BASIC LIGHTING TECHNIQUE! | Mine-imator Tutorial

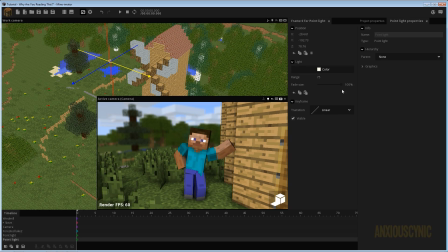I'm just going to move it out somewhere out in this area here, and let's bump up the range here. Let's try about 200. I don't know, we'll see how it goes.
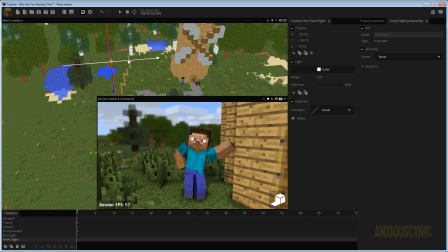We're going to put on that fade size, make that the way we want it to be, and we're just going to kind of move it around and get the best look that we can.
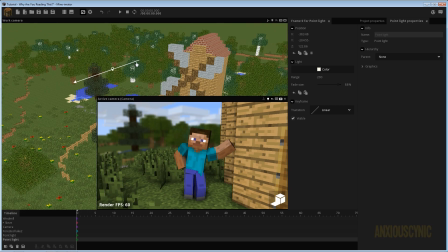You're kind of maybe highlighting certain areas and casting shadows in others to kind of look like the sun isn't just one even light. So as you can see here, this is out of focus, but if we look closely, let's see what we can do here.
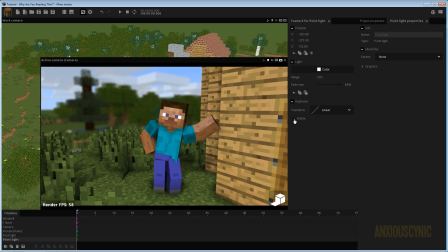If I turn this off, it's a really subtle effect back there, but you get this little bit of light back there that may not be exactly where we want it to be, but we can just add some certain highlights and shadows to the background so that we don't just get this kind of
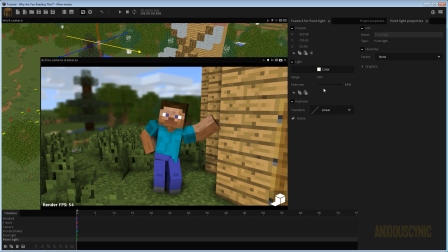flat, boring background back there. Very subtle effect. You can obviously have it be more of an effect. You can turn down this fade size, and that's a little bit more noticeable. It really depends. You can play with this and kind of get different effects and make things look exactly how you want to. But that's just kind of an idea of how you could do things.
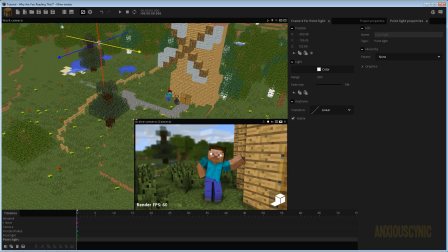You really just want to try to prevent the image from looking flat and not detailed. So if I go ahead, I'm just going to select both of these, and or I may not need to select both of them, but I'm just going to turn these off like so. So here is our scene with just the basic lighting. We improved the sun position a bit and whatnot.
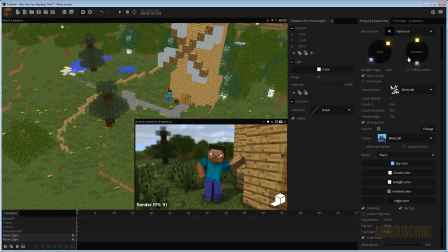If I go ahead and undo those. So this is what we started out with. and I'm going to hit undo. That's going to correct our sun. So that's what we get with the sunlight. And then I'm going to go ahead and turn on this one.
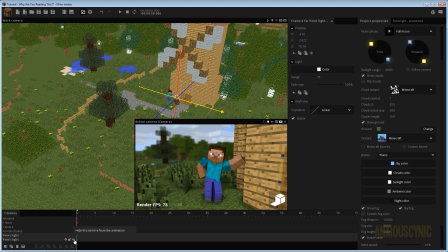So that gives us more light on Steve in the foreground. And then we're going to turn on this one, and that gives us some depth to our background. Again, I wouldn't say this is like the perfect lighting setup that I would actually use, but this is the technique that I would use to kind of get some more depth to my scene and make things look a little bit better. Now, again,
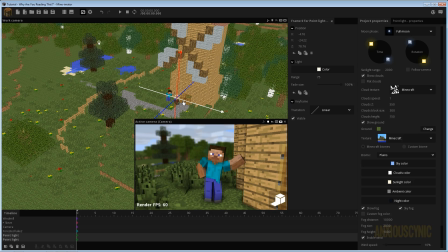animating this might prove to be a little bit more complicated because you have to make sure your lights stay in positions so that it doesn't mess up the shadows and stuff. That's unfortunately one of the issues you have to deal with Mine-imator, but that's more or less what I would do.
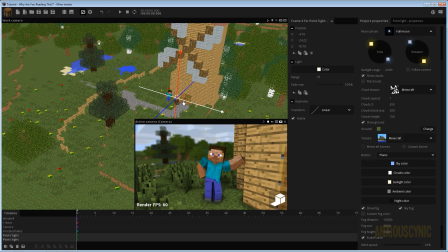So another thing that I wanted to cover in this tutorial, and I think this might actually be something you might have more of a question about, and that is how to light a dark scene, like a nighttime scene. So let's go ahead and turn these lights off real quick.
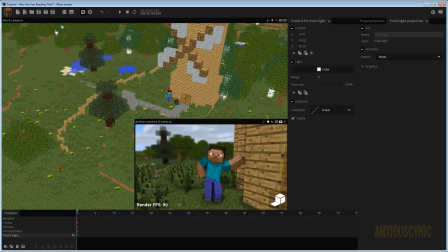I'm actually going to just go ahead and delete the second one for the environment light back there. What I'm going to do is turn the sunlight down.
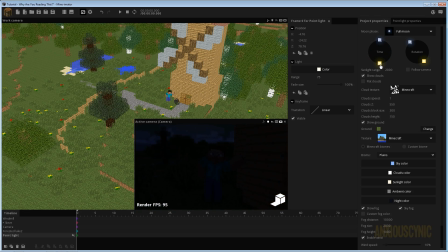We're going to go into a night scene here. And as you can see, a lot of times I've seen animations where this is pretty much the lighting that you get from the animation when it's a night scene. You might have a torch or a campfire or something that can produce light, but what if you just want the moonlight, basically?
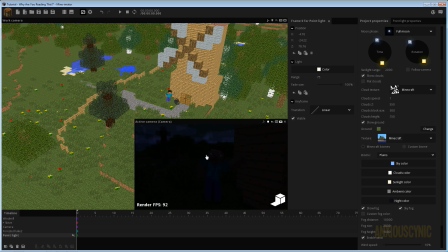So this isn't really the most optimally lit scene, as you can tell. You can't even see anything that would be going on in this frame here. So what I'm going to do is enable our point light here.
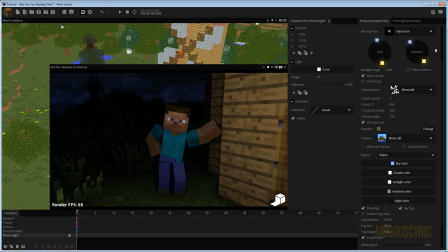Let's go ahead and turn that on. And as you can see, we get a little bit of light here, and we have that yellow tint on it just ever so slightly. But this is a nighttime scene. We want to pretend that the moon is illuminating this. That's one of the issues with Mine-imator, is that the moon doesn't actually seem to cast much light.
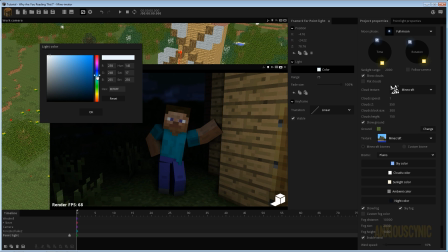So what we're going to do is bring this up to a cooler color,
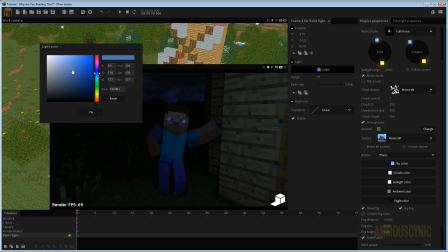and you can actually bring down the brightness by changing the color of the light here. But might do something. It really depends on how you want it to look. I'm gonna go somewhere around here, maybe.
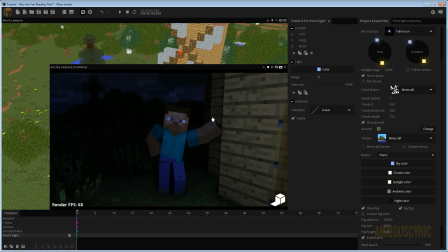This may not be the exact color that I would end up wanting to go with, but let's back our camera up.
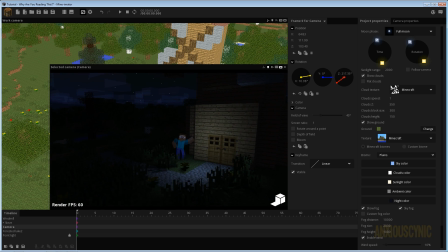So as you can see there, we do have the issue. Let me turn the depth of field off for now. We do have the issue where the light seems to be only in this one spot.
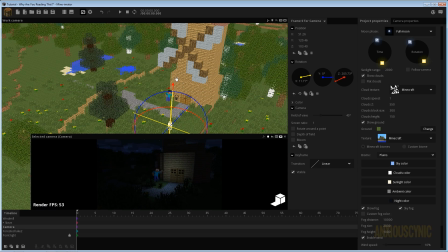So what I might would do to correct this is take the light and bring it up.
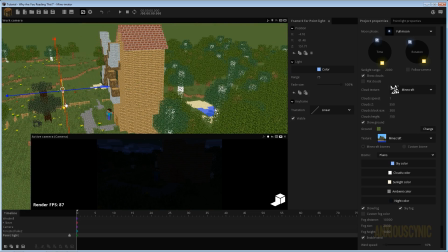Let's go ahead and kind of bring it out. I don't want it to be too harsh on the side of the building there. Not sure exactly how far we want to go.